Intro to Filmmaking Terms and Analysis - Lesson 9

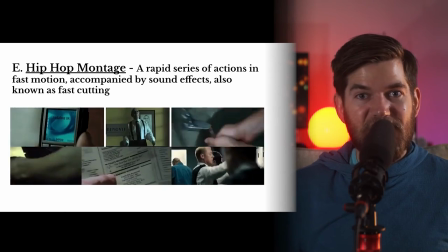990s
The reason for the term hip-hop montage is because it has a rhythm to it.
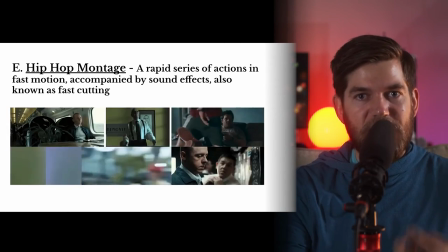995s
As you cut from shot to shot, you get a rhythm because each shot has a sound that goes with it and you cut rapidly,
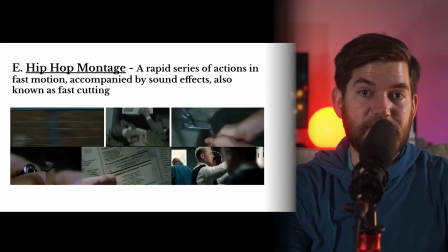1001s
rhythmically, creating kind of a hip-hop feel. Edgar Wright famously does this often in films like Shaun of the Dead and Hot
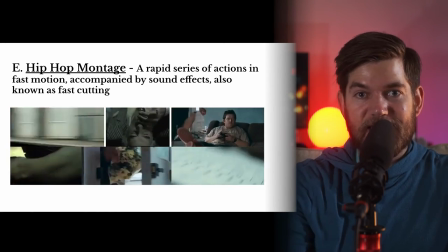1008s
Fuzz and the top right example from Shaun of the Dead if
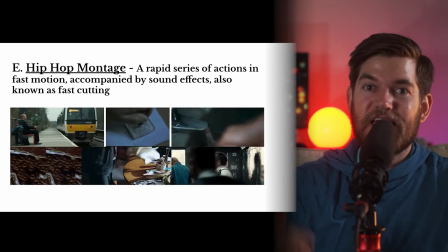1013s
I turn on the sound you'll see what I mean by hip-hop rhythm here we go can
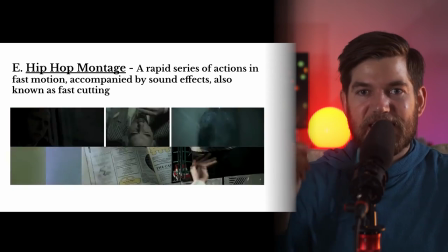1022s
you hear the sound of every action rapidly cutting as the shots cut that is a hip-hop montage
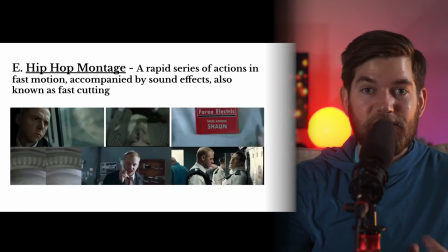1028s
you can use it to go through actions quickly in a fun rhythmic way that might be exciting for your audience.
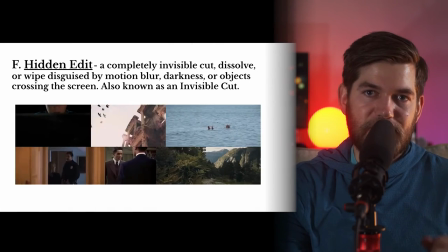1034s
Next up, we have another one of my favorites, the hidden edit. I mentioned before that we would talk about hidden wipes or invisible wipes.
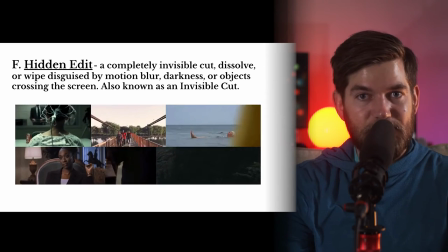1042s
They are an example of hidden edits.
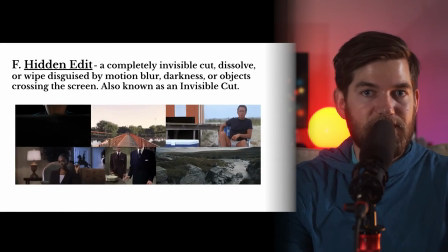1046s
You can also have invisible dissolves or invisible fades and invisible cuts.
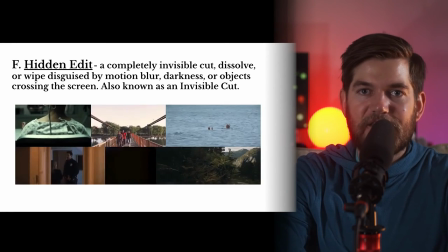1052s
A hidden edit is a completely invisible cut, dissolve,
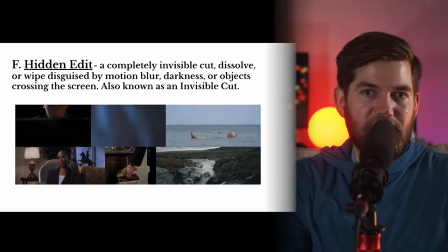1056s
or wipe disguised by motion blur, darkness, or objects crossing in front of the camera.
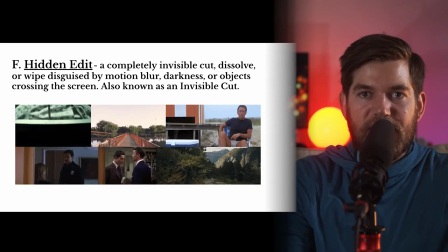1062s
This is also known as an invisible cut.
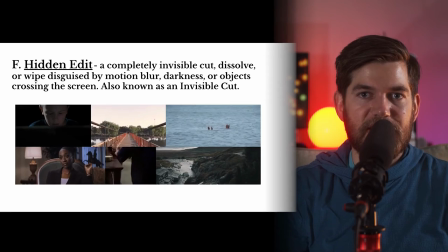1065s
In the top left example, you can see that the camera moves down into darkness and then out of darkness into a completely different shot.
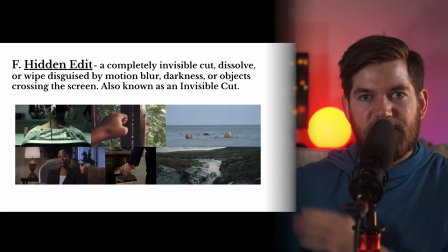1072s
In the top middle example, you can see that this YouTuber is using fast moving objects to wipe the screen,
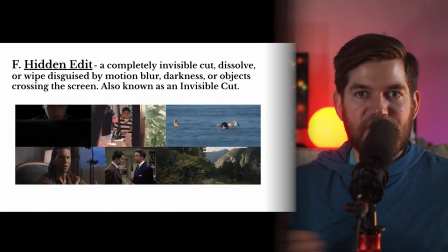1080s
creating invisible wipes.
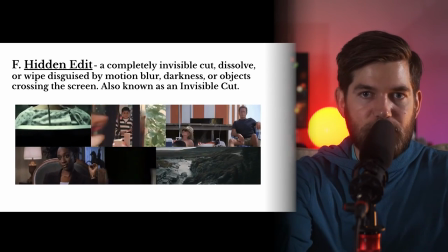1082s
The editor is going in and tracing around objects, removing parts of the shot as the object moves across the screen,
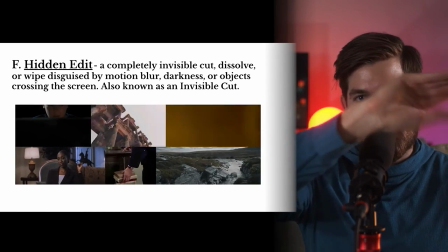1090s
essentially creating a line that wipes across the shot, just like a normal wipe.
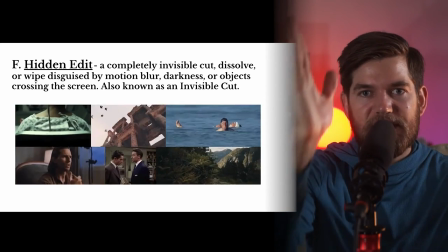1094s
But we can't see that line because it's right on the side of an object, creating an invisible wipe.
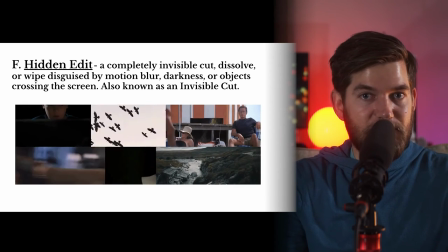1100s
In the top right example, you can see that Steven Spielberg used this technique in Jaws.
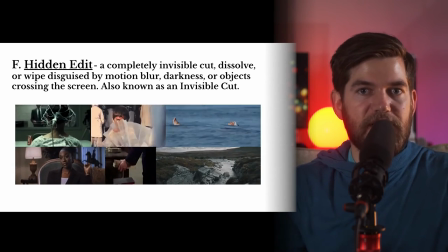1105s
He had a person in yellow swim trunks walk across the screen and then use their body shape to wipe each shot.
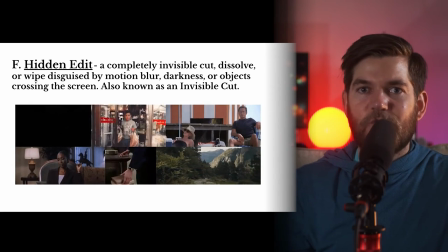1114s
We see the man on the beach, and then suddenly as someone walks across, we're looking out at the ocean.
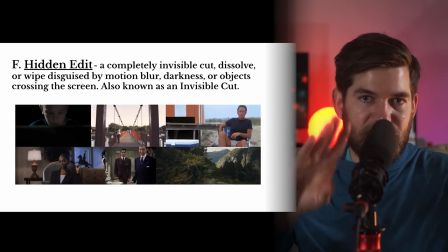1119s
That is on purpose. They're using invisible wipes to transition between shots, creating this kind of interesting flow.
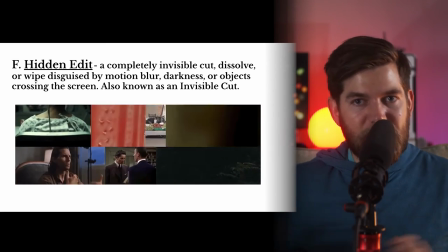1128s
In the bottom left example, you can see that whip pans are used to create motion blur.
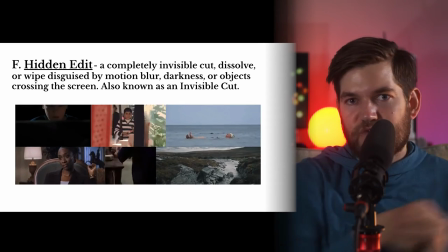1132s
Remember a whip pan is a pan that moves so quickly that it blurs the image and that
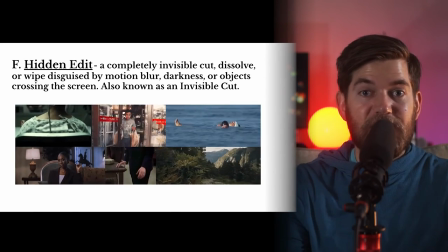1138s
blurry part of the image can be connected with another blurry part at the beginning of a different image.
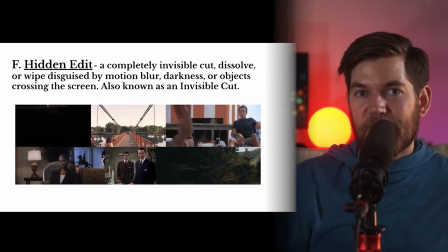1144s
So you whip pan at the end of a shot and you whip pan at the beginning of a shot and then those two whips can be connected.
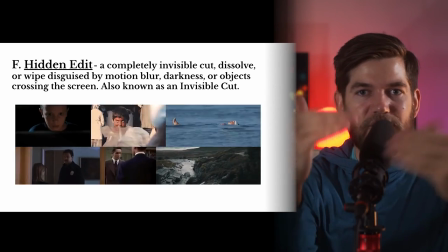1152s
That blurry part of the image we're not going to notice when it changes so
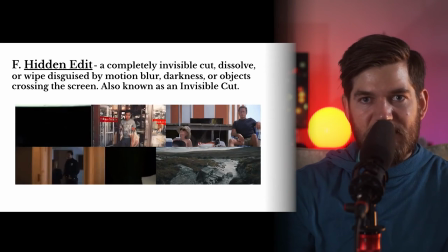1157s
it creates an invisible cut in that moment when the camera is whipping. The bottom middle example is Alfred Hitchcock's classic example from Rope.
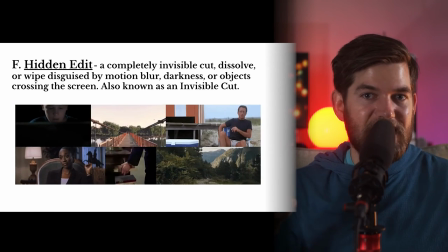1166s
Alfred Hitchcock was creating a movie that seemed to be shot all in one shot,
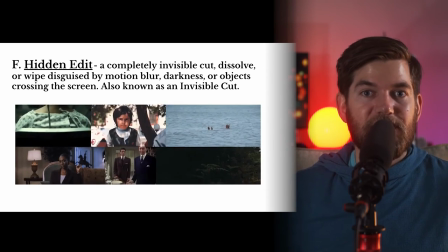1170s
even though film reels could not go for hours on end, more like 15 minutes of film at a time.
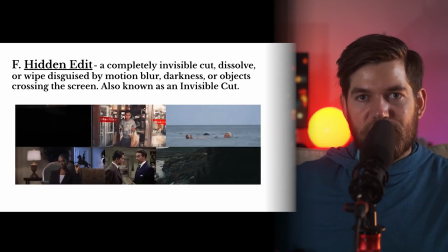1177s
So he had to use darkness to conceal the camera, change the film, and then reveal the shot out of the darkness.
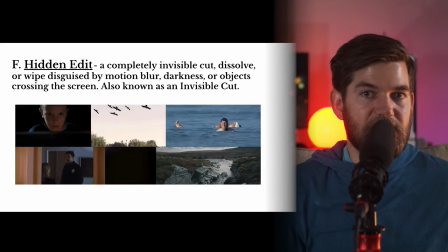1185s
This is using darkness to create an invisible transition.
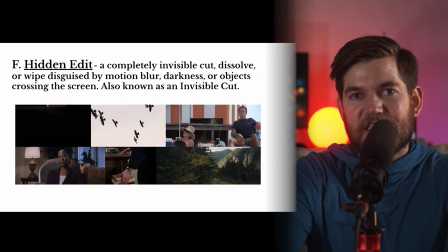1189s
In the bottom right example, you can see that darkness is used to conceal the transition as well.
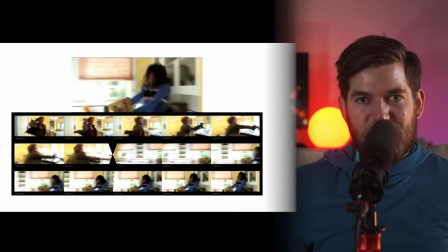1195s
Here we see an example of a whip pan being used to make an invisible edit,
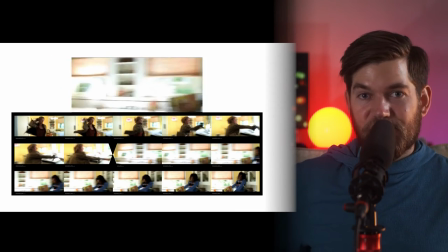1199s
but not just to switch between shots, but to create the illusion that someone is throwing a knife into someone else.
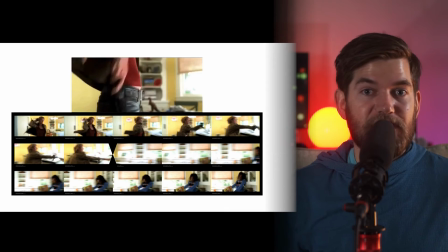1206s
Of course, you would never risk your actors by throwing a real knife, but if you throw a toy knife at somebody, it's just going to bounce off.
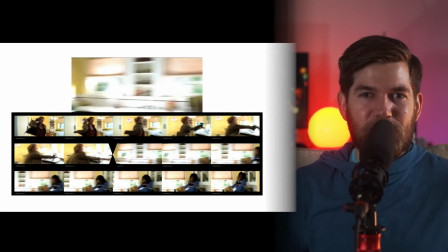1213s
So how do you create the illusion that someone is getting stabbed with a knife that's being thrown at them and do it safely?
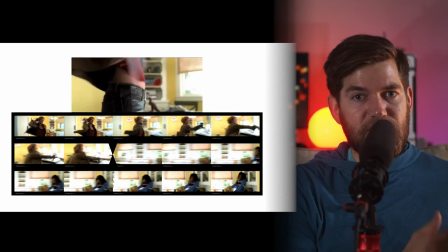1219s
The safe way to do it is to have one person on one side of the room pretend or
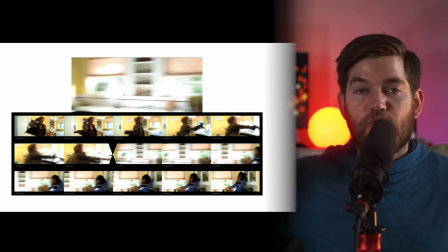1223s
really throw a fake or real knife with no one else on the other side of the room.
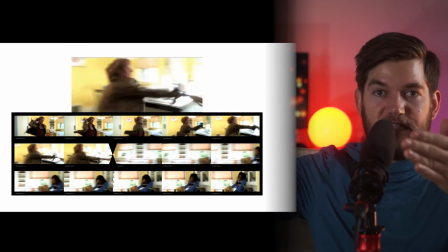1228s
The camera whips with the throw. And then where does the camera go? Well, it's just looking at an empty side of the room.
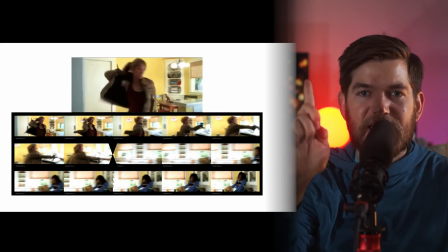1235s
But that whip part, remember, that's going to be the end of that first shot.
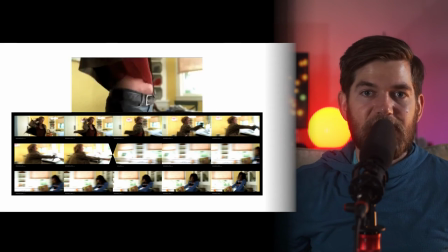1239s
The second shot, the first actor is gone. The actor getting hit with the knife already has a fake knife handle glued to their chest or glued to their stomach or glued to their head,
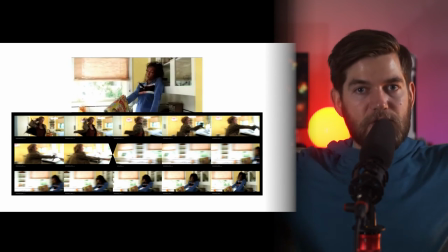1251s
and they're just going to react. They just need to throw their body back and act like they got hit with something.
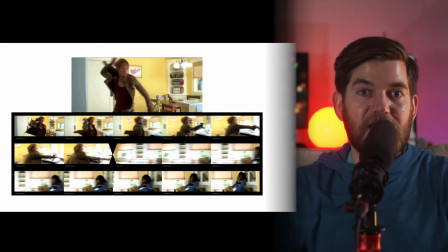1256s
So the camera's going to whip across the room and land on them reacting to a fake knife being thrown at them.
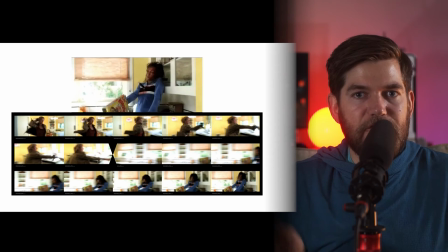1264s
You can even see where this transition happens if you slow it down to the individual frames.
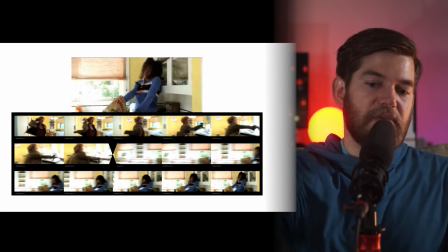1270s
You can see Uma Thurman make the action of throwing the knife,
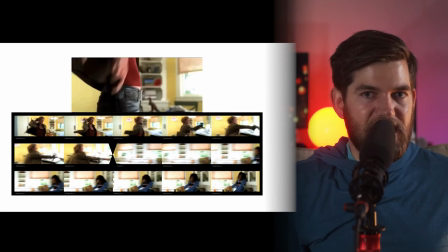1274s
and you can see we're barely moving inch by inch as the camera pans, but then suddenly she's gone. She disappeared, and we're seeing the blurry motion toward the second actor,
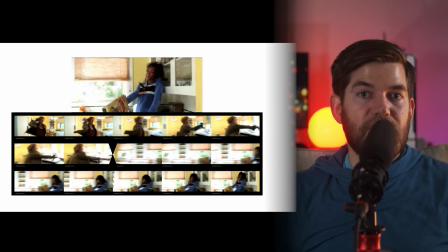1286s
who is simply reacting to a prop that's been glued to her chest.
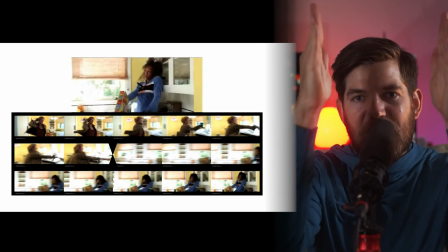1291s
She's pretending to be hit by the knife. that spot where the camera blurs from the motion of
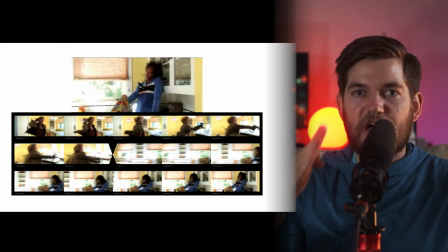1297s
the camera is used to make an invisible cut so the audience doesn't even notice that it's not one shot, it's actually two shots. You can use invisible edits hidden inside of whip pans to do other fun effects,
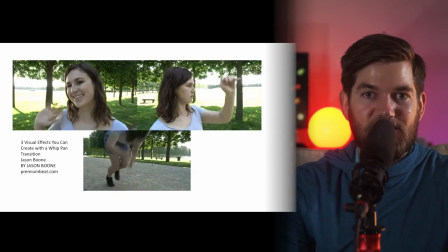1310s
like two characters waving at each other who are actually the same person.
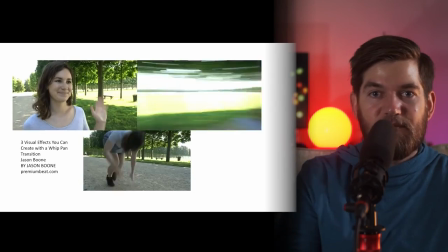1315s
You would have two shots, one where the person is waving on the left and you whip the camera, then they move to the right, and you whip the camera again and land on them,
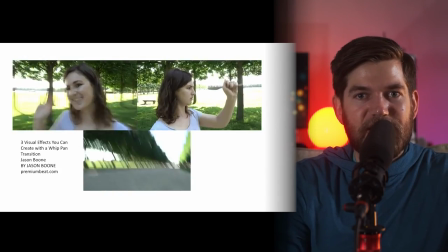1322s
and it appears that they're waving at themselves. In the top right example, you can see that these film students are experimenting with the Kill Bill knife throw,
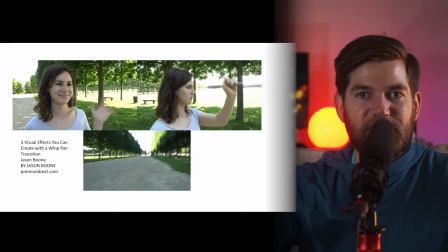1331s
where they're using a whip pan, throwing a butter knife, and the other character is catching the knife.
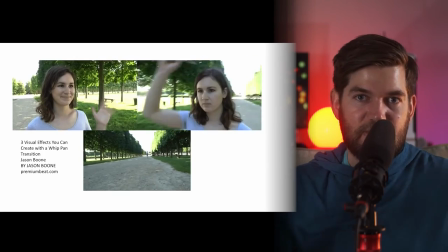1335s
In the bottom example, you see the character is getting ready to sprint off, and they do start running,
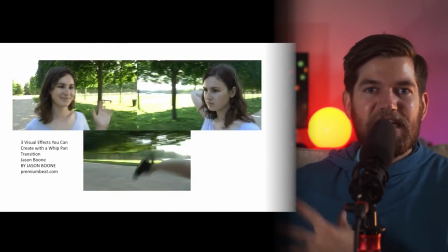1340s
but then a whip is used to speed up to them being far, far away.
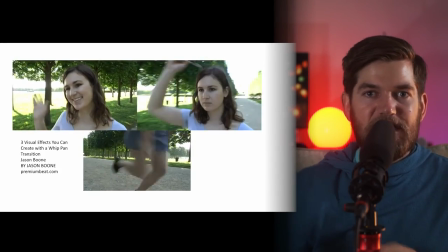1345s
And so they whipped when the character started running, and they whipped again when the character was already very far away from the camera.
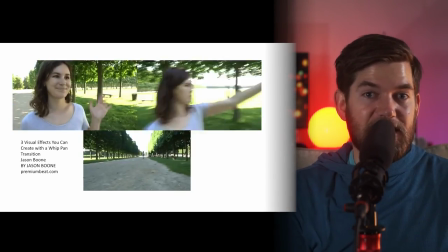1352s
Using that whip to connect the two, and that motion blur, it emphasizes the speed of movement, making it appear that this character is super fast.
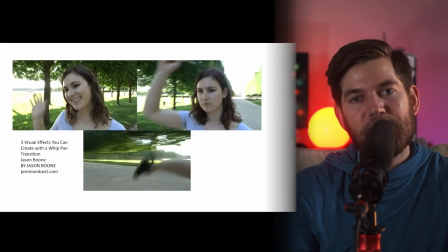1360s
You can check out this article yourself from Jason Boone at premiumbeat.com to see how these three effects were done. So now I want to give you my editing effects challenge.
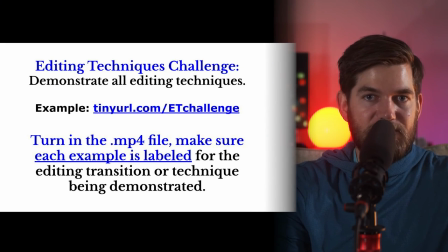1371s
I want you to demonstrate all of the editing techniques that we've talked about so far, other than the invisible hidden then comes back, and we assume something happened while they were gone, skipping over that time. And you'll label it on the shots. You're going to create an example of cross-cutting. It's commonly used when characters are having a conversation on the phone from two different locations. You're going to use it to connect two shots of characters typing, as though they're typing to each other, back and forth between the two characters at different computers. You're going to create an example of jump cutting. Jump cutting, remember, is simply taking out parts of a continuous shot. Make sure you take out enough parts that it's really twitchy and noticeable that you're adding lots of jump cuts and label it jump cuts. And you're going to create an example of a graphic match between two similar shaped objects, circular objects. And finally, I want you to create a hip hop montage of a character running into a room, grabbing a paper, stapling it, putting it in a binder and slamming the binder shut. All of those actions cut very quickly will make a rhythmic hip-hop montage.
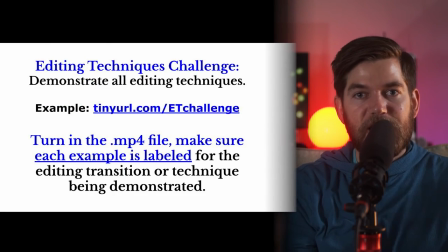1470s
Don't forget to label it hip-hop montage. So if you're one of my students, I've already provided you with all of the footage, and you can get onto WeVideo, and you can open up the shared project editing techniques.
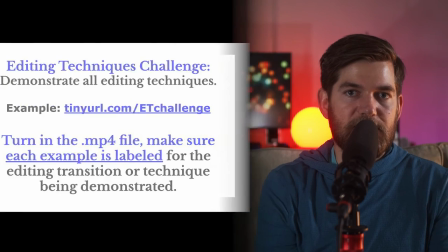1481s
If you go to the link, you can see an example created by one of my students. Now that we've talked about the exercise, I just want to end with a final question.